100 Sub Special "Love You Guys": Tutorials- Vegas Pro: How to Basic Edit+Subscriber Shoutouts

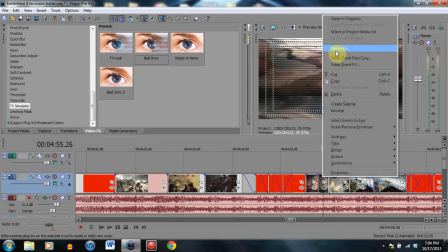252s
We're going to, let's go back up, video event effects.
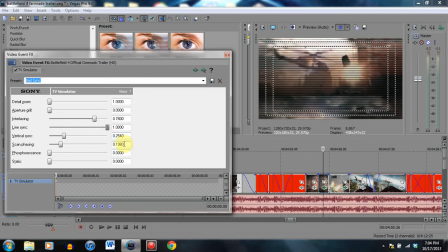256s
Let's get that line sync up all the way, and let's get the vertical sync correct.
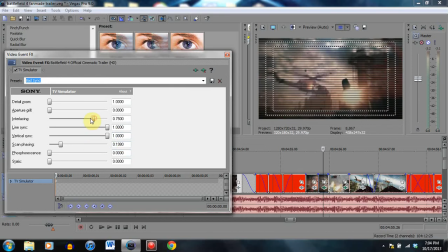264s
And there we go, we have the interlacing. Let's do a little bit less, and there you go. It's almost like it's from the viewpoint of some kind of vehicle from the ground now. So if you wanted to do that, it could look kind of cool.
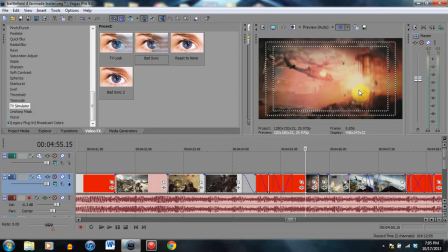278s
I mean, you don't want to go from this, have it normal, and then go all of a sudden to the interlacing, just simply because we're trying to make it from the viewpoint of a vehicle. So if we wanted it from the viewpoint of a vehicle, we'd take the interlacing and put it on this clip as well.
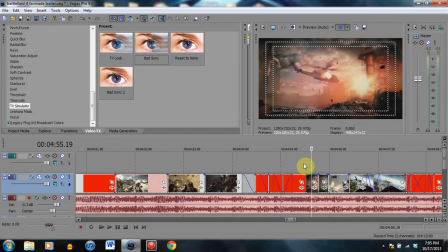295s
So that's just some ideas as far as interlacing goes. as far as like technology goes in video.
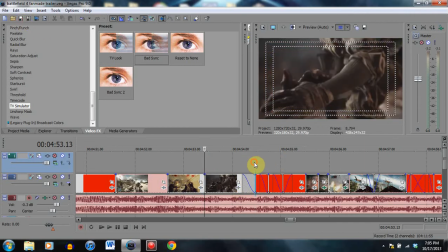300s
Like if you've watched my Assassin's Creed trailer video, you'll notice I did like no such interlacing or TV simulation because it just simply doesn't work.
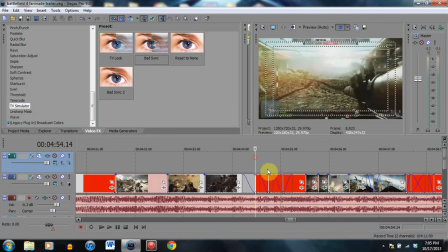307s
The time period that it's in, it just doesn't fit. So you don't want to really do that.
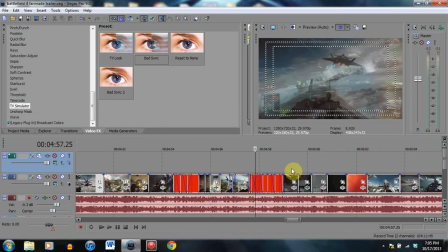313s
And so we got right here, you'll notice that there's a little bit of an overlay here.
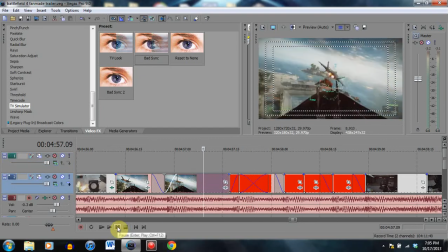318s
I'm going to play it real quick. Hopefully it plays correctly. The transition went from being in an aircraft to being on the sea. But see how it transitions here. You got the cockpit and the shape of the vehicle,
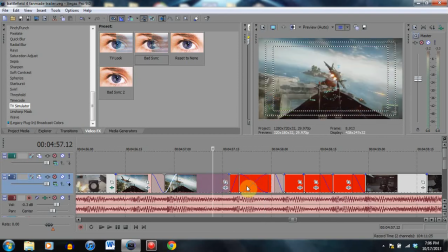337s
the water vehicle, are essentially close to being the same, and I overlaid it in such a way that they would be in the same position. As you can see here, here's the shape of the cockpit of your aircraft.
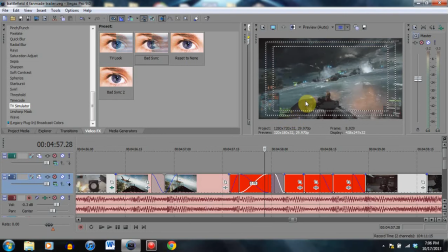351s
Then you move here, and you got the same sort of shape right there with the overlay. If you notice that you see shapes that are really similar in two different clips,
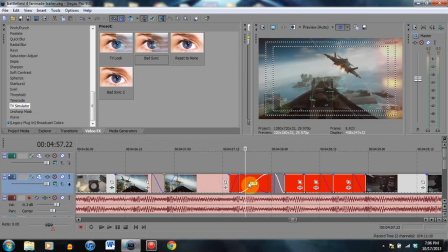362s
you might want to try and do that with the transition so that it flows nicely.
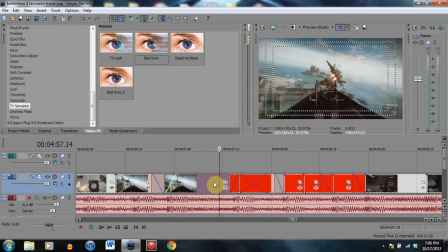367s
And it also shows diversity in the game as well.
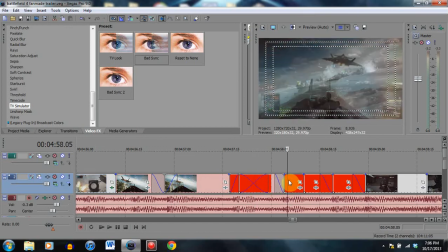371s
So let's that was a little brief there with that, but that's just one of the ideas.
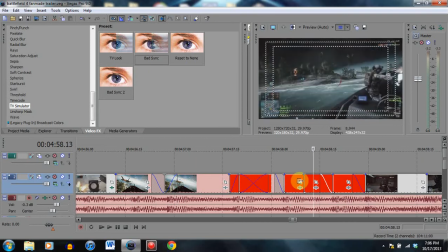377s
And of course I went to different things such as the different watercrafts, different positions, showing first you can have it from this perspective, from the gun, and then you have it from this perspective of the driver.
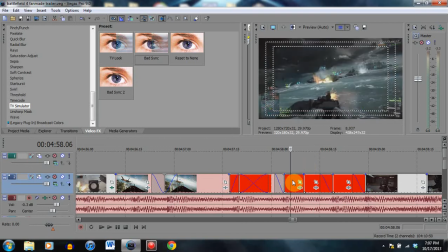391s
So it changes. So you want to show so I showed two different clips of two different perspectives. So it's two different things you can do in the game. You want to show that kind of stuff. And also, here's the kill where the guy gets knocked down, just to add to the epicness, you know?
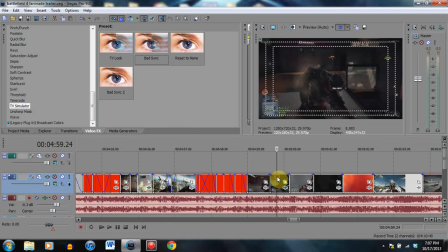406s
Let's move on then. We got some more gameplay here. We got a melee combat. You'll notice that in the video, I have a lot of different melee combats, different ways to assassinate an enemy.
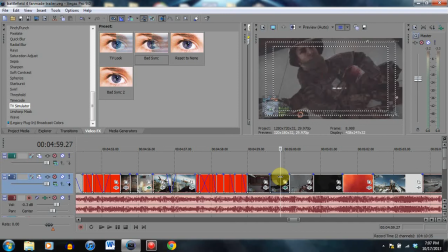417s
This one, you bring the guy to the ground, stab him in the chest. There's another one where you go up behind, stab him in the throat. You want to show those different transitions, those different assassinations, because it shows variety, diversity in the game. Think of like how Assassin's Creed, the first game, was, and how some people,
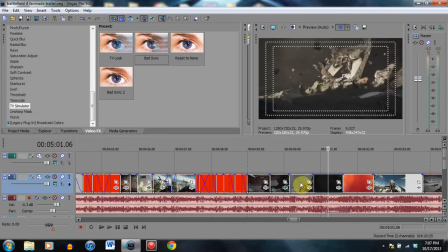434s
they found it so monotonous because it was the same thing over and over again, and the kills looked the same and everything, and it just got old. As cool as it was at first, it just had the same thing going on.
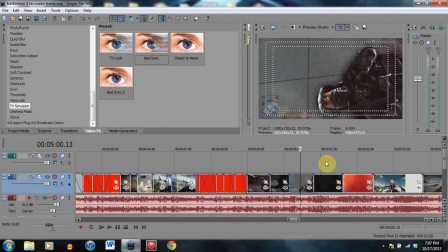444s
So you want to show as much as going on as possible with the game. You know, we have here a cutscene moving nicely.
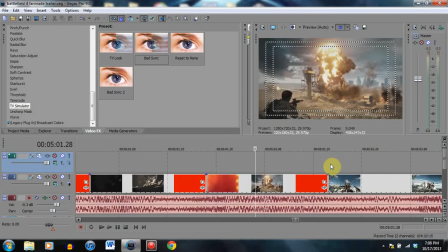453s
You might want to, like, as you can see, I'm extending the clips out.
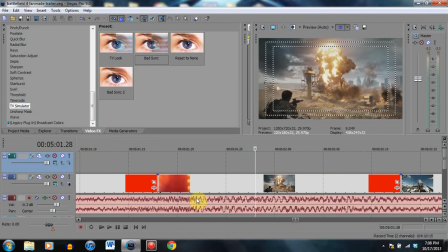457s
I'm zooming in on them. You want to see really where the big notes are hit. And you want to hit them hard.
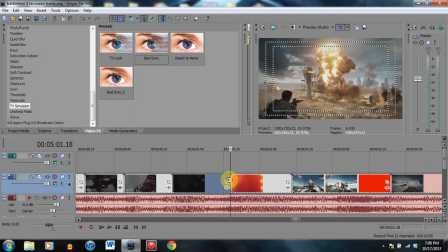463s
You want to hit them with explosions. You want to hit them with something good, like right here. Boom! You got the boom. You want to show that explosion. And you want to make sure you keep the sound of the explosion, too.
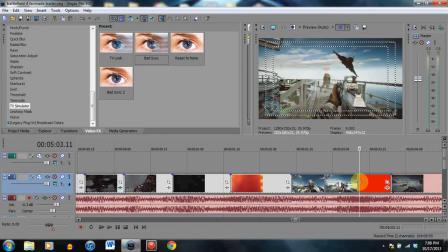477s
And right here, we've got, of course, an aircraft flying by. We have enemy being fought.
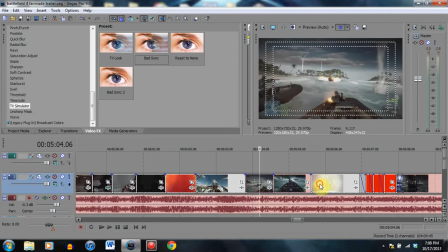483s
More on the water. And let's move to something else.
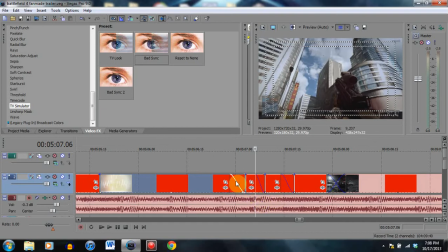491s
Notice here how I don't have a fade in and a fade out between the two clips.